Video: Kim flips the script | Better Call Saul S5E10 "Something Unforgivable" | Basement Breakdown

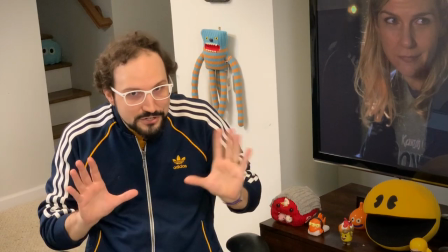Her eyes, the conspiratorial little gestures with her head, she looks like Saul.
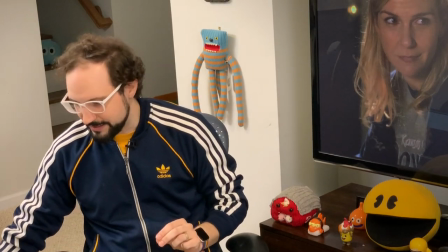She looks and acts more like Saul than Jimmy does right now. A little grace note that highlights this dynamic.
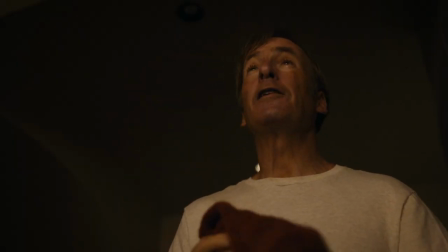When Kim is making ice cream sundaes, Jimmy says...
I'll have a little of everything. Actually, leave off the mint chip.
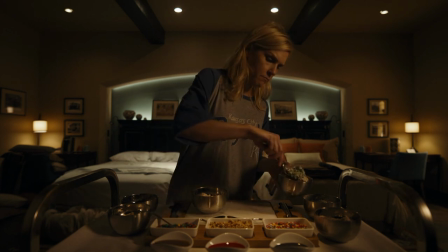No mint chip.
Now as regular viewers of the breakdown know that green color, and in season five this green ice cream in particular,
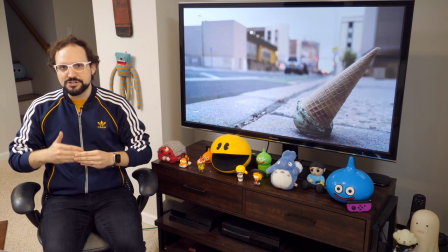is used to illustrate those moments when Jimmy is in this go-go-go mode.
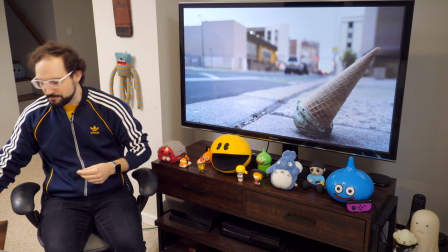That's Saul Goodman mania.
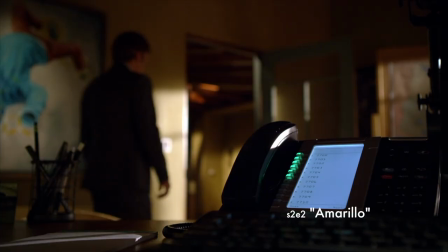Green means go, and green is also the color of cash for those moments when Saul's humming along so well he's practically minting money.
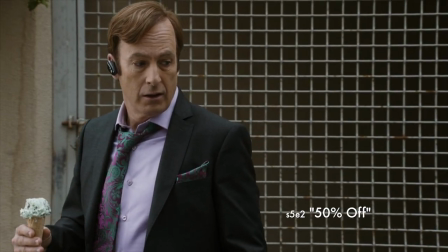Watch my breakdown on the ice cream cone if you want to dig more into that. Right now,
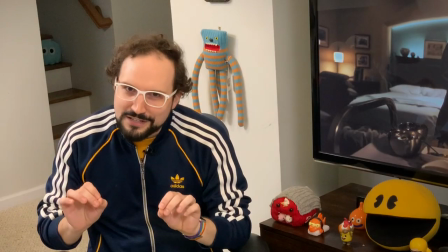I'll just say Jimmy saying that he doesn't want the mint chip ice cream is a little nod to the audience to show us that Jimmy is decidedly not in that go-go-go mode.
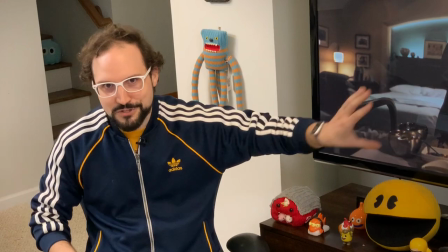Maybe you don't need to decode a semi-obscure frozen treat image to get at that,
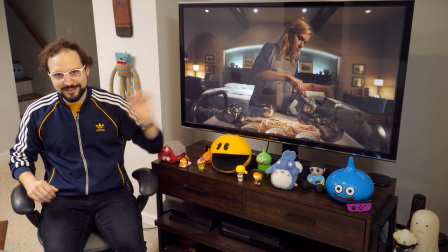but still, it's there, and I was not about to let an ice cream appearance go unremarked.
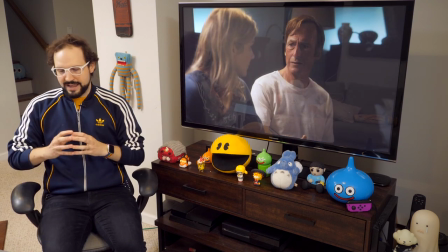In any case, Jimmy's not Saul right now, and it feels more and more like Kim is.
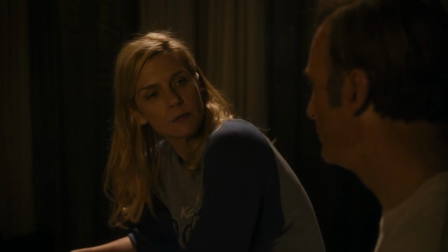Jimmy can feel a reversal.
Come on, Kim. We're not talking about a bar trick here.
His response is, you've got it all wrong. He just wants to put that halo back on her head, right?
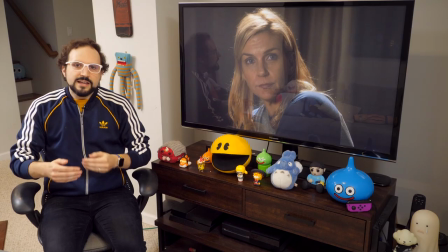Kim doing this, that... it's not you.
Incredible reaction shot as Kim pulls back like, oh really? The character's swirl of good and evil is captured in one image.
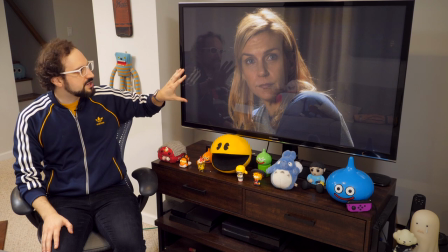You can practically see the halo that Jimmy's trying to project on her. this warm light that frames her.
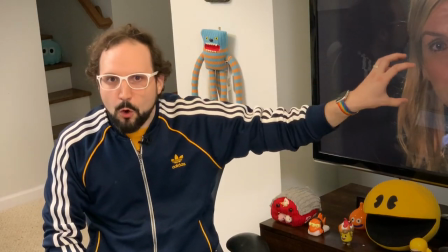It's almost a Madonna image. But the center of the frame is cold. That hard gaze with which Kim beholds Jimmy.
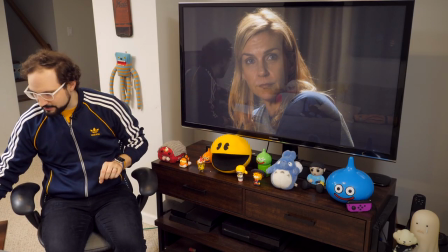It's a Lolo-esque gaze to me, that pinprick of light on the darkness. Compare that to the energy of the reverse shot.
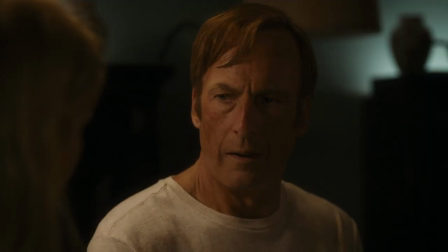Jimmy's eyes are bright and pleading.
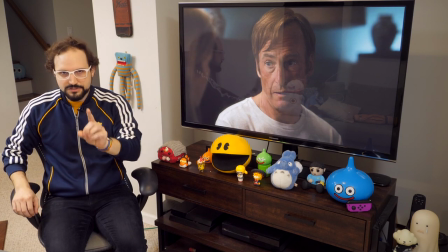And he's framed by these gradients of blue light in the background, which is fitting as he says to Kim, You would not be okay with it.
Not in the cold light of day.
The role reversal deepens. Now Jimmy is the voice of the blue light, the cold light of day.
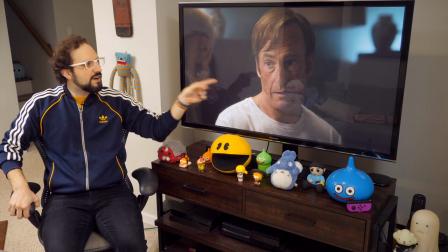He says, utilitarianism be damned, Kim, because in the final judgment, you always examine yourself in the blue light.
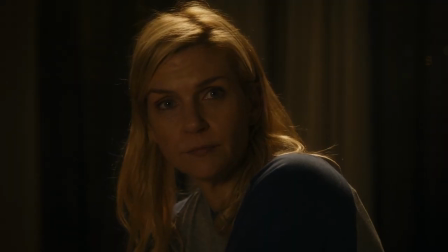And that's how I know you would not choose this path.
Wouldn't I?
Kim's response amounts to, essentially, I write my own story.
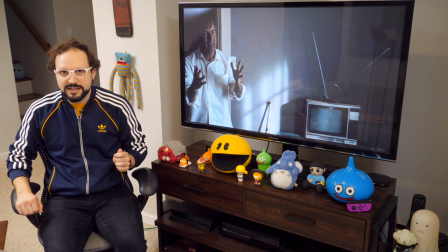And so Jimmy ends up making the same plea to Kim that he made to Mike early in the episode.
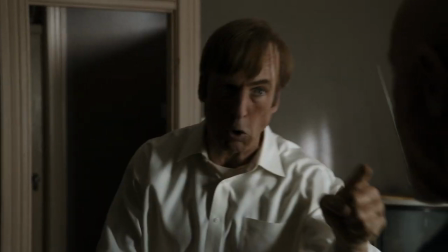He asked Mike, what's the end of the story?
You are not blowing me off with any—that's not the end of the story.
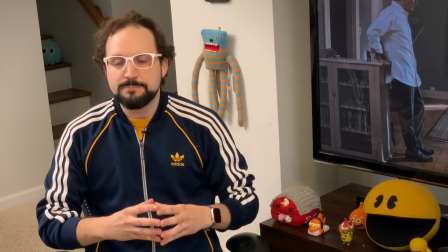Crap! Now just specifics!
With Mike, Jimmy gets what he believes to be the end of the story, although we know otherwise.
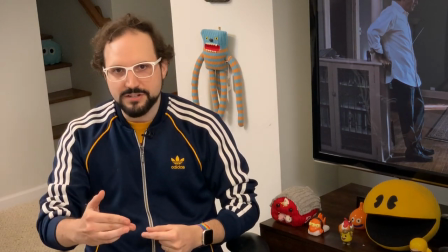And Jimmy gets it by making a case that Mike is sympathetic to. He's saying that he's got to protect his people.
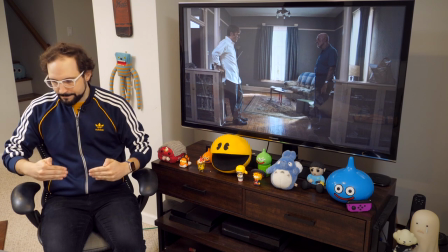He's got to protect Kim. And in order to do that, he's got to know what's up. So Mike provides Jimmy with an ending in the interest of Kim.
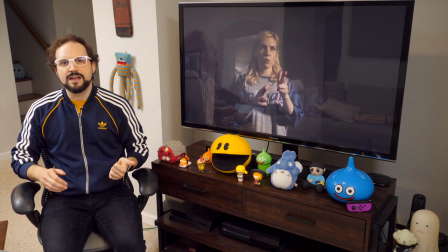The irony is that later Kim deprives Jimmy of that same satisfaction.
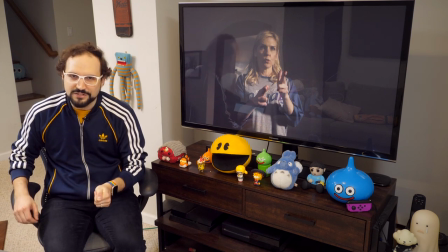She does not give him an ending in that final exchange of the season.
Kim, you're shitting me, right?
Kim has become more openly disdainful of Jimmy as these hotel room scenes have progressed. And now this is the capper. Three days after a cartel hitman pointed a gun at Jimmy's head, She's giving him the finger pistols. It's a strikingly callous gesture,
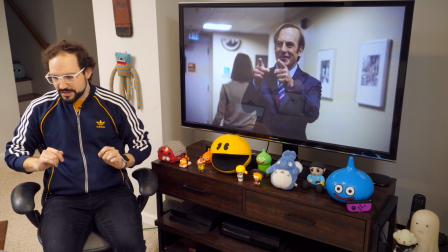and it's one that mirrors the Saul Goodman here's looking at you gesture at the conclusion of season four when Saul Goodman,
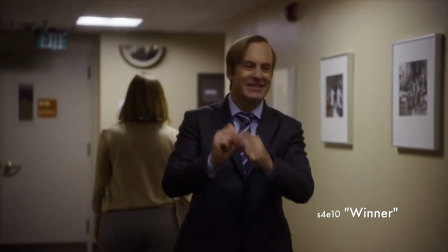attorney at law, made his triumphant debut.
Saul Goodman.
There's parallels also in the rhythm of the cinematography and staging.
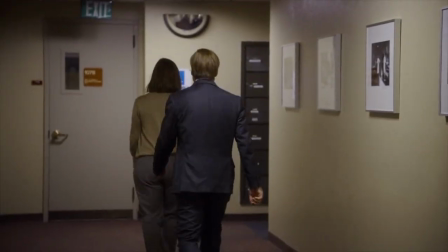At the end of season four, we saw Kim watching Jimmy turn his back on her and walking away, and the camera pulled back to emphasize that distance between them as she realizes
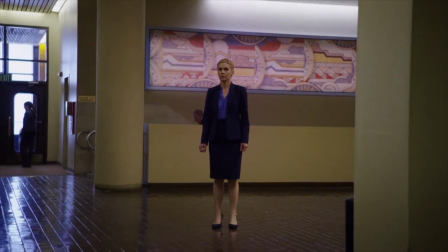that her companion has transformed into a darker figure than she might have thought.
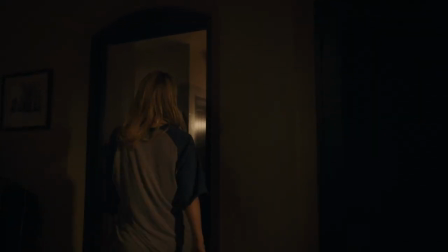Now Jimmy experiences the same kind of moment. Again, the camera pulls back to emphasize the distance between the two.
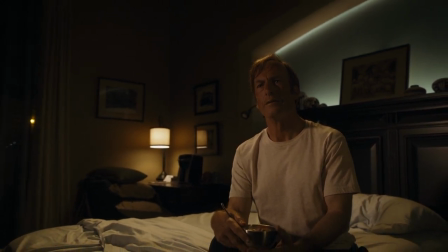A season later, Kim has flipped the script on Jimmy. In drawing out the parallels, let's not overlook the nuances that are specific to this moment.
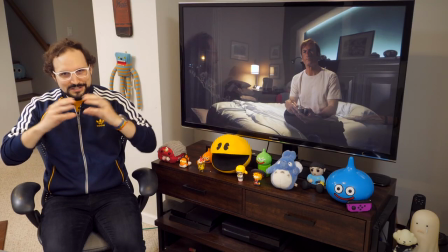Bob Odenkirk shapes this long take really nicely with sensitivity.
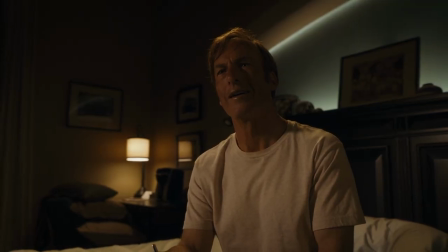Jimmy smiles for a second. and it's almost as if the flint of Kim's criminality has ignited a spark in him,
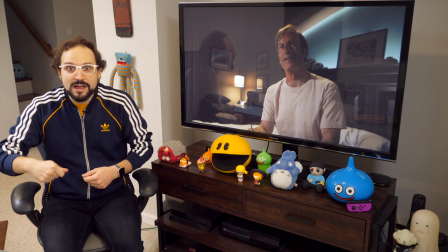like the Saul Goodman machine is about to rev up again, but the engine doesn't quite turn over.
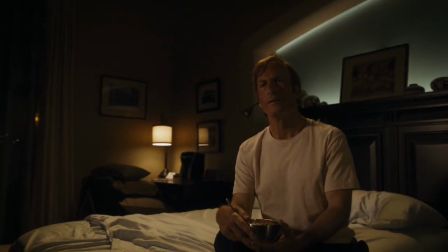Because, like Kim before him, after that moment of excitement, Jimmy is left to consider the part he played in creating this person that he doesn't recognize.
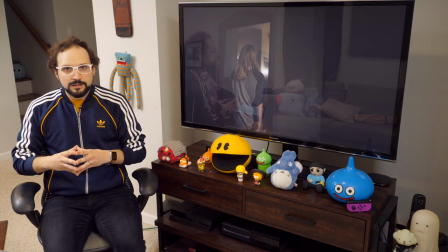Meanwhile, in the background, we hear the shower running, and Kim's season closes by evoking one last time that cycle that Kim now seems poised to embrace to an extreme.
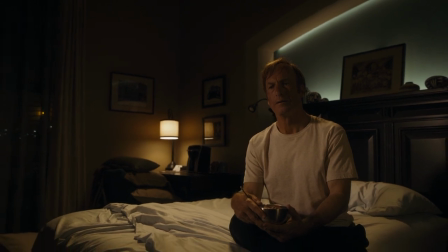Get dirty, get clean. To live without fear of the light of day. That's it on this storyline. If you want to hear more, jump over to the Lalo video. Link's in the description.
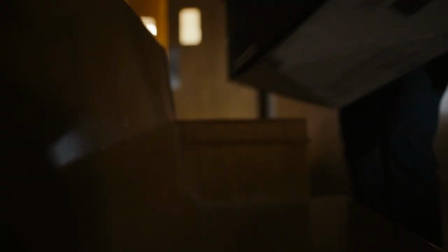I'll admit, I'm not quite done with Kim. You know, I have my suspicions about this box of records.
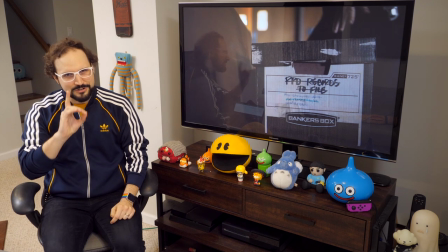And I have my suspicions about that marriage certificate from earlier in the season, too. Stay tuned for some deranged season six speculation here on the channel. In the meantime, thanks to the creative team that makes this awesome show. Thank you for sharing season five of Better Call Saul with me. If you're new to the channel, hey, since you watched this far, you probably had a pretty good time, so why not subscribe? As always, this was my take. Share your perspective in the comments. The community around the videos this season has just been amazing. It's been inspiring. Thank you so much. Shout out to Intrepid Editor Brendan. If you ever want to say hello to me, you can email me, breakdowns at ological.net. Hit that subscribe button. See you soon. Bye for now.